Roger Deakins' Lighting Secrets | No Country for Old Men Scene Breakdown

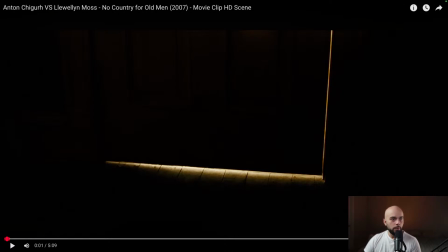2s
All right, here we go. Welcome to another live episode. And today we're going to be talking about one of my favorite cinematographers, Roger Deakins. And more specifically, we're going to be talking about how his lighting influences
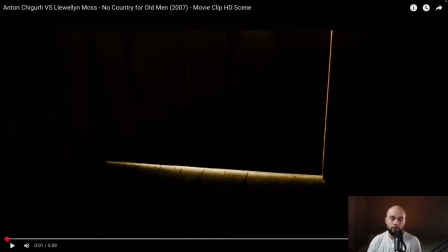19s
the video editing or the actual editing, in this case, of the film, and how it kind of coincides together. So we're gonna choose a scene from No Country for Old Men.
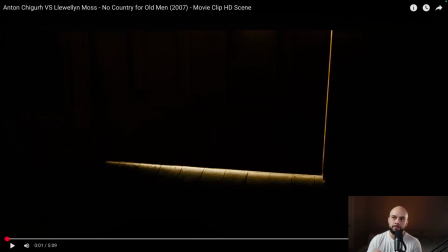33s
I'm sure you guys are familiar with by the Coen Brothers, and the specific scene where the hitman is going against the main character of the film, Llewelyn Moss and Anton.
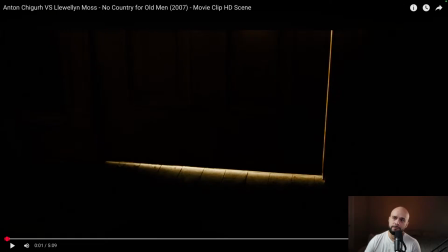49s
I don't know how to say his last name. Movie came out in 2007, so we're gonna focus on that specific scene. Now, this might be the quietest action scene ever shot. There's no score. There's no handheld chaos, none of that shakiness. It's just light, shadow, and silence.
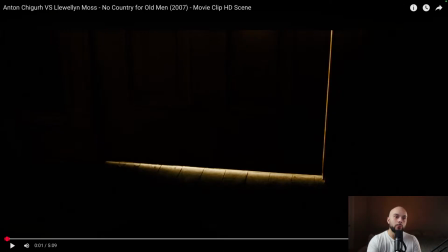69s
Um, and this movie, Roger Deakins proves that light can build more tension than any edit or any sound effect. So, the, this is a pretty violent movie, but Roger Deakins doesn't light violence.
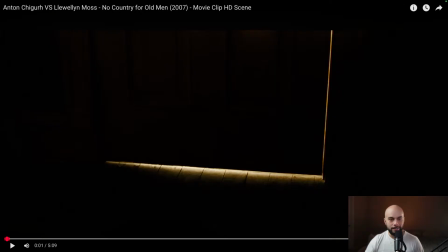86s
He illuminates fear. I like that. So we're going to talk about point number one. We're going to talk about this scene right here, as you can see up on the screen.
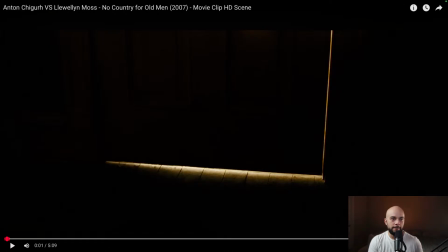98s
And the only visible light source is, as you're going to see, it's going to be, he's in a hotel room right now. It's going to be the lamp right beside him. And this light coming from what would be, if you're looking into the door from the hallway into the room, right?
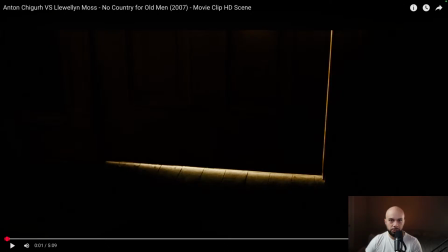117s
And everything else is just darkness. And the light is almost like the only symbol of safety. It almost kind of acts like a fragile barrier of life and death, but I'll show you exactly what I mean.
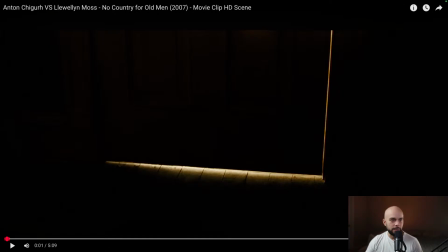132s
Um, okay, so let me go ahead and start looking at it. And
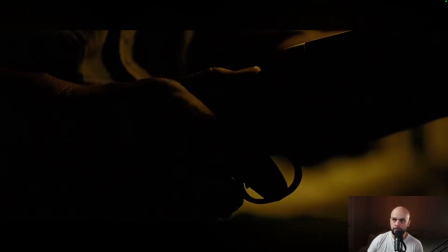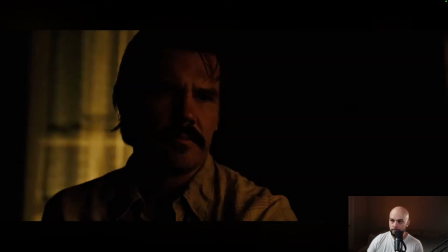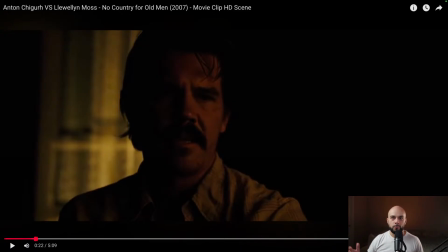159s
so if you look at that, let's stop it right there. It's just silence. You could almost already, even without me explaining you the plot, you could already see what's going on. So right here, the lamp is lighting um,
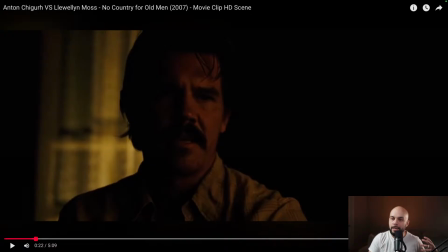176s
his left side, and it's almost like behind him, the street light is actually lighting the curtains. Um, let's see what else. As you guys are already familiar with Roger Deakins' work, there's no fill, no soft bounce.
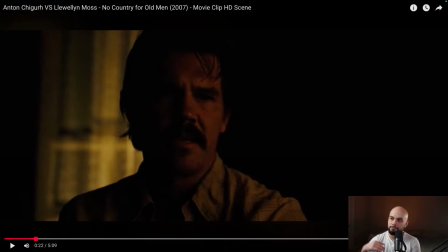195s
It's just there's just pure blackness, infinite. Um, and you're almost like in, you almost don't know or curious about what's missing, but it's not even important because that's what builds the tension in the scene. Um, remember, he's just total darkness stepping in there.
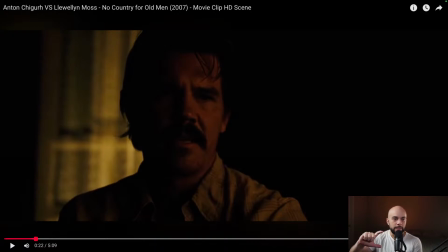215s
And I want you to kind of look at like the instant the light dies, there's a visual heartbeat stopping. So it's almost like cutting in that. And I'll show you exactly what I mean.
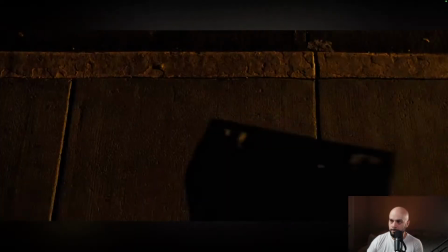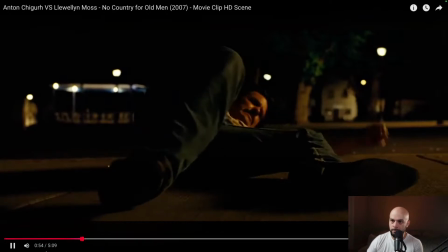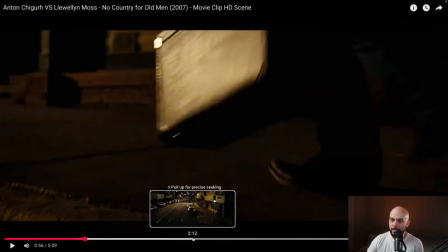247s
All right. I wanted you guys to notice that.